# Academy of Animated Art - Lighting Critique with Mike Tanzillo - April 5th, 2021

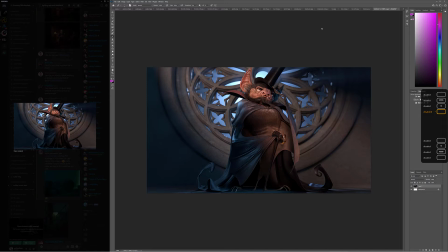747s
Yeah, the leather on the wing looks really good. I mean, like, honestly, I think it looks really good. I just would add I would just make like in the corner, just in this very corner here, and then up here, just make that a little darker. Just like a little bit of a vignette on it.
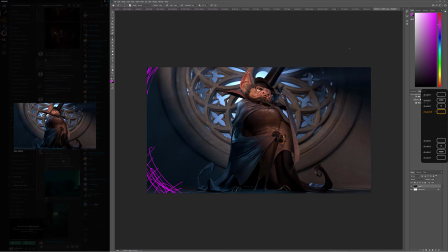766s
Don't do it down here because there's like it's lit there and it would just kind of feel a little janky. But like this value of darkness I like, and just trying to and pushing those into those two corners. But I think the character itself looks great. Okay. Yeah, that looks really good. Nice. That looks really, really good. Cool, thank you.
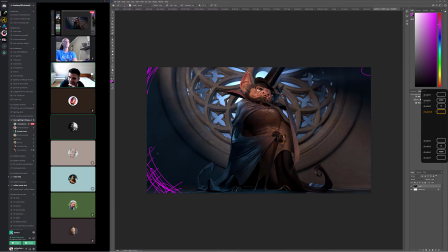785s
Not a problem. Is there anything else you wanted to do with it before I... Because I think you're... No, I think if you have no other notes.
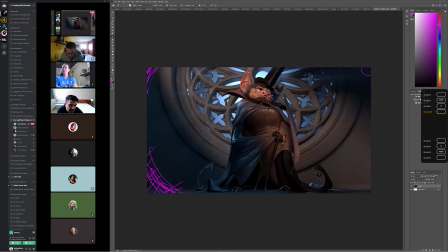794s
Yeah, I mean, you did a really challenging thing in here with the cane, the jewel, or whatever that is, and the hand. Like, these... Like, if you took away the specularity and the roughness and just left it as like an albedo or a diffuse pass,
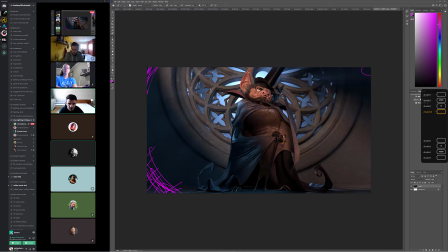809s
these colors are very, very similar, but they're very distinctly different. Like you can easily pick out which one is which in these three. Like that's not an easy thing to do. Like this jewel looks nice and like smooth and reflective. There's little bumpiness and like little breakup on the roughness here, and then the hand feels different.
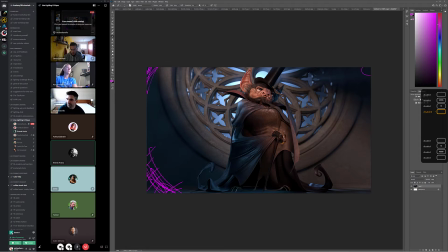827s
Like that's really, really well done. So good job. Great, thank you. Yeah. All right, Ashley, you are Ashley G is here.
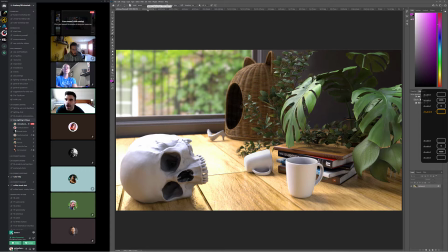837s
So we have the previous version, and then we have an update here, and I think that we're getting a little bit more of the warmth in there, and I think that's looking really well. I thought of something that I think that could help. It's the wall and the windowsill are both gray, and I think that we can add some paint color to the room,
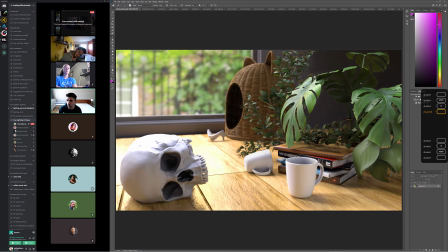857s
and then make the windowsill like white or something, so it's a little bit different. Like the fact that this is the same color as this is the same color as this, I think we can break that up a little bit. So I would like to maybe paint the room a warmer tone of something, and then this windowsill here,
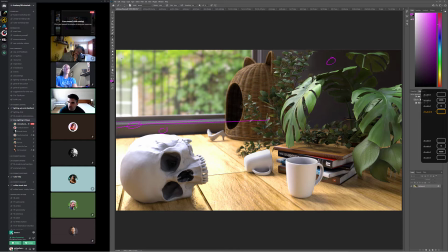873s
if we made that a little cleaner, whiter, like that could pick up a lot of the brightness from outside. So like the way that this is getting nice and bright, the way that the skull is here, we're not really seeing that on the windowsill, and that's actually even closer to the light source and would actually be about that.
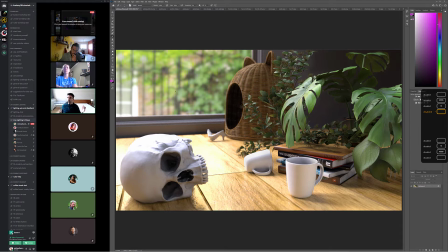891s
So I think if we make that white, make the room warmer, it'll really help the overall thing feel a little bit warmer in its whole. What do you think about that? I think that is an awesome idea. Okay. Yeah. I don't know if that was just a Monday bad idea for me. I'm sorry, go ahead.
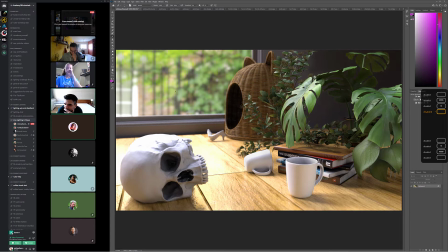911s
I'm sorry. I said I think that was like the one thing that it was missing, and I like could not figure out what I should change. Yeah, and but I knew it was something. Yeah, because I was looking at it, and I was like, it's definitely like if you look at the individual components, like if I just kind of close my eyes and focus it on just the table,
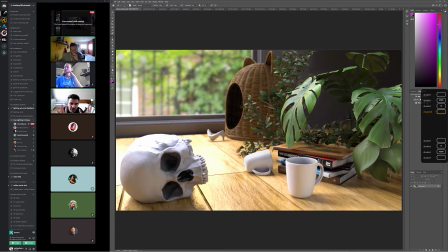927s
it's like that feels warm. Like everything else, but I was like the whole in its entirety, it feels a little, and it was like it's the wall. So I think try that for the next iteration, and then we can go from there. But I think like it's like this plant, the variation in here, the broad specks, the
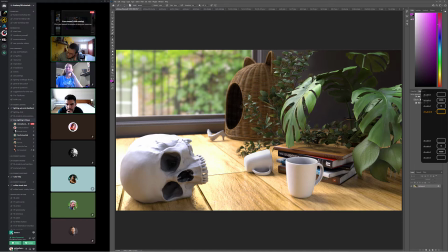945s
translucency, all of that is working really really well. And then maybe let me see. I also want to see if possible, just because we're so close to it, a little bit more.
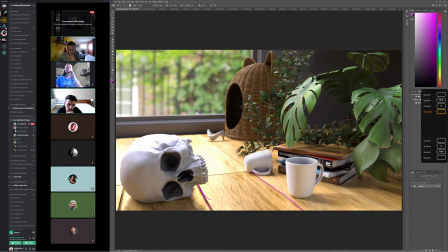961s
Like a displacement type of, or normals or bump or something on these edges of the wood. I want them to feel a little bit deeper, if possible. Okay, great. Yeah. I would do that for the next iteration, then we'll see where we are from there. But that's good. Thank you. Mike, can I ask a question? Yeah.
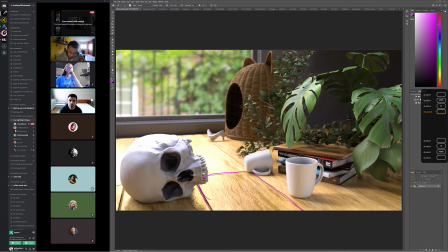983s
So I'm wondering about the shadow in the skull's eyes compared to the basket. The skull is a thicker material, I imagine, and it seems like the shadow is lighter even though there's less light hitting it. Yes.